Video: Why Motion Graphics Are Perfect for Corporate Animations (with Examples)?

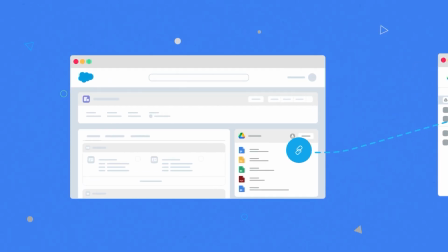[0:05]
Motion graphics are one of the most popular styles of corporate animation. As the name suggests, they're essentially graphics in movement. Their goal is to visually present ideas and make them easy to understand. Motion graphic videos are very sleek, modern, and minimal.
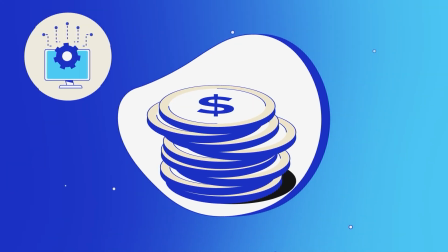[0:20]
Unlike other types of animation, they don't feature characters or have a traditional storyline, but instead use a visual narration to communicate the message.
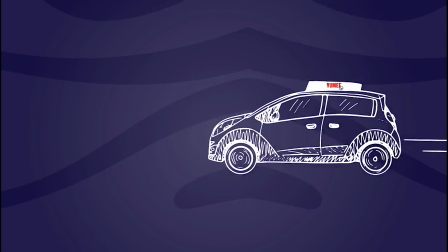[0:29]
Motion graphic animations are great for explaining abstract concepts, especially in the tech industry.
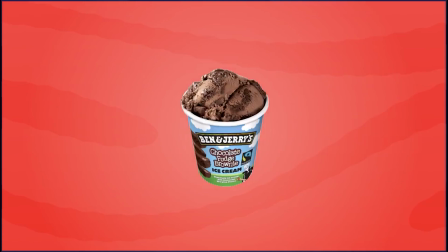[0:35]
So let's check out a few examples. Swipe pages.
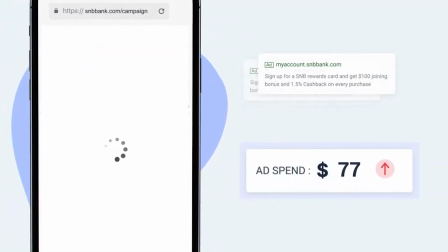[0:39]
Because it's so simple, motion graphic animation allows for different stylistic combinations.
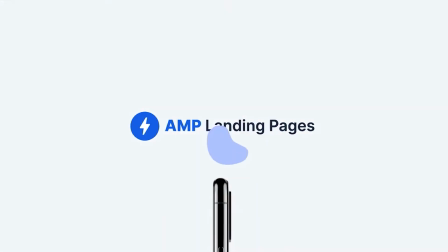[0:45]
The video we created for Swipe Pages is a great example of a mixed media that combines motion graphics with screenshots,
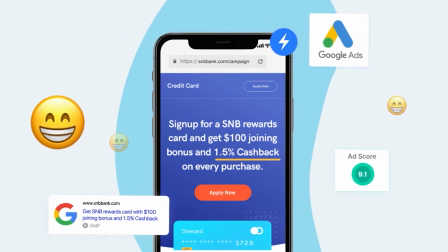[0:53]
stock images, and even emojis.
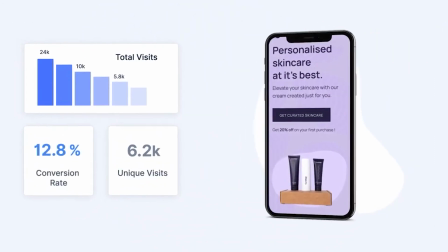[0:55]
This not only makes the video visually appealing and memorable, but also helps simplify the concept behind the app and helps show its real-life application.
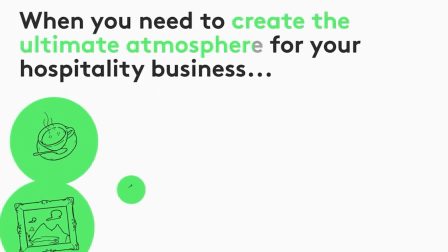[1:04]
Mixtab. You can also combine motion graphics with animated text to emphasize the message you're trying to communicate.
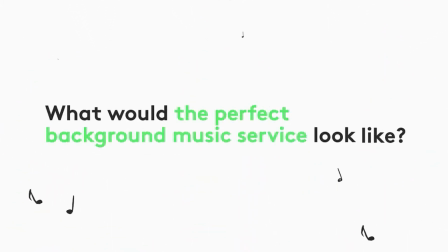[1:11]
This is especially true if the video doesn't have a voiceover. Mixtab is a platform that curates copyright-free music for businesses.
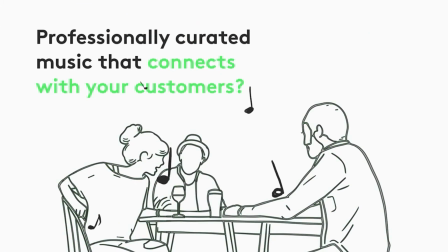[1:19]
This is why it made sense to use music instead of a speaking voice.
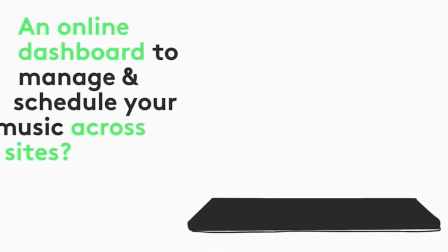[1:23]
Still, we needed a comprehensive way to put the message across, so we added kinetic typography to go along with our moving graphics. Swap Kiwi. Do you remember swapping baseball cards with your friends as a kid?
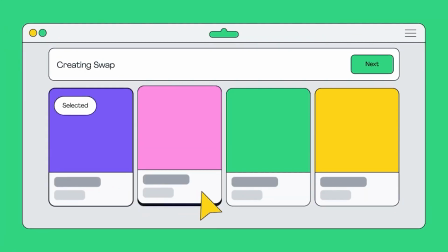[1:36]
Or maybe Yu-Gi-Oh! Or Pokemon cards?
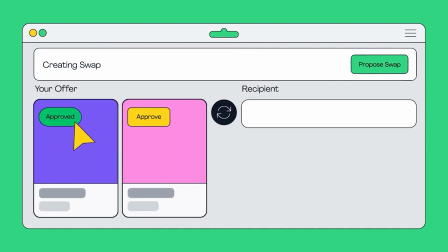[1:39]
Inspired by this childhood memory, Swap Kiwi has created a platform for exchanging NFTs just as you would swap baseball cards.
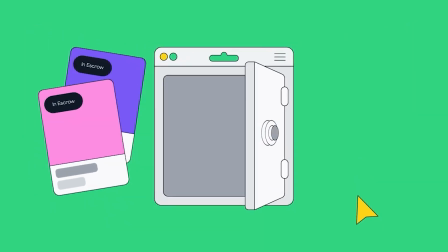[1:46]
They needed a quick and simple guide on how to use their platform, so what better than a motion graphics animation with an old-school 1980s vibe?
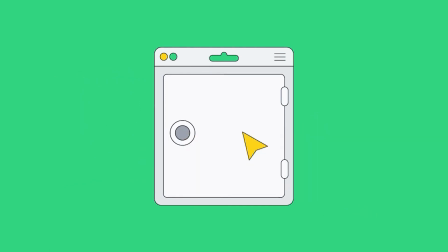[1:55]
Motion graphics are perfect when you have to explain how a user interface works, because even if you change the design in the future, the video will still be relevant.
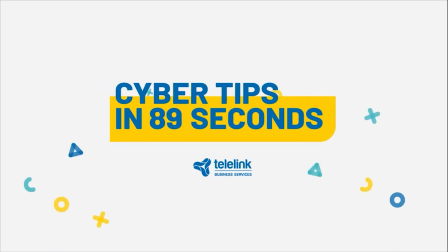[2:06]
Telelink. What if you want to educate people on complex or abstract concepts like fishing?
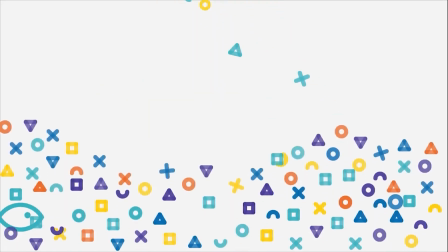[2:11]
Make it easier with a cool motion graphics video. Our clients at Telelink work in the cybersecurity field, and they tasked us with producing a series of animations educating people on the most common online threats.
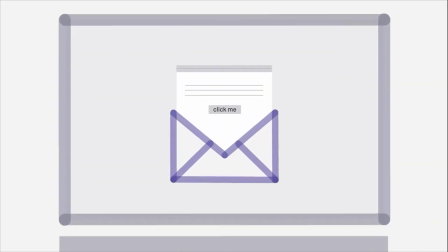[2:24]
And since most of their target audience is not tech-savvy,
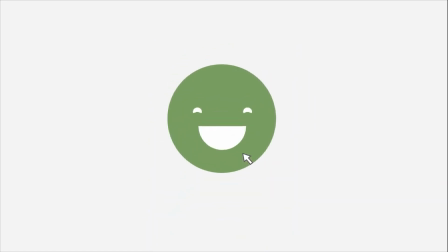[2:27]
we used simple yet entertaining motion graphics to explain the damage security vulnerabilities can cause their business and the solution Telelink provides.
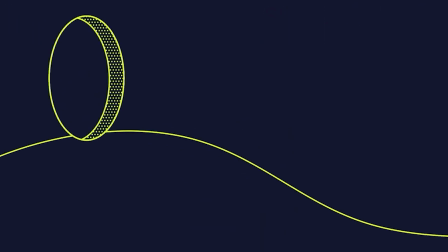[2:37]
Love Lucy. So far, we saw the power of motion graphics when it comes to explaining technical concepts.
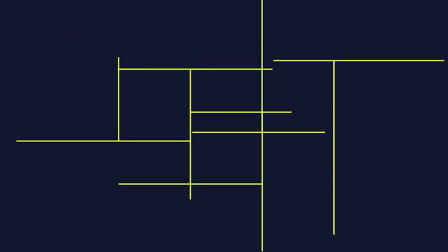[2:43]
But what about emotions? Is it possible to convey feelings without a storyline or characters? Love Lucy is a creative agency that takes a one-of-a-kind approach to design and branding.
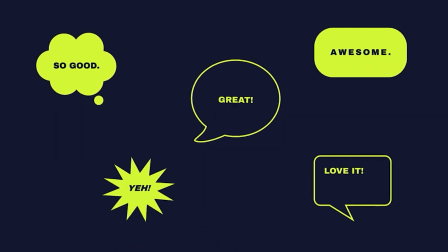[2:53]
They wanted an explainer video that communicates their unique voice and feel-good attitude.
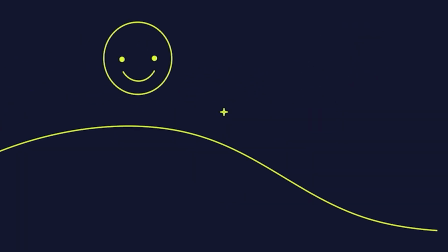[2:58]
The minimalist two-color motion graphics we created for them has a positive tone and a calming feeling that perfectly represents our client's brand. What makes motion graphics the ideal style for corporate videos? It's sleek, modern, and makes abstract ideas easier to understand.
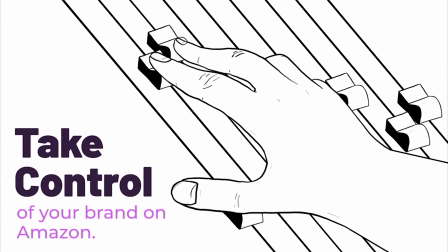[3:16]
Do you have a complex product or service that you want to simplify? Contact us for a free virtual coffee and we can talk about it.
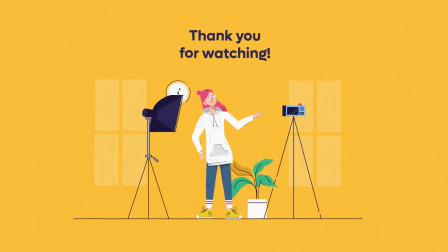[3:23]
Subscribe to our channel for more video marketing tips and explainer video insights.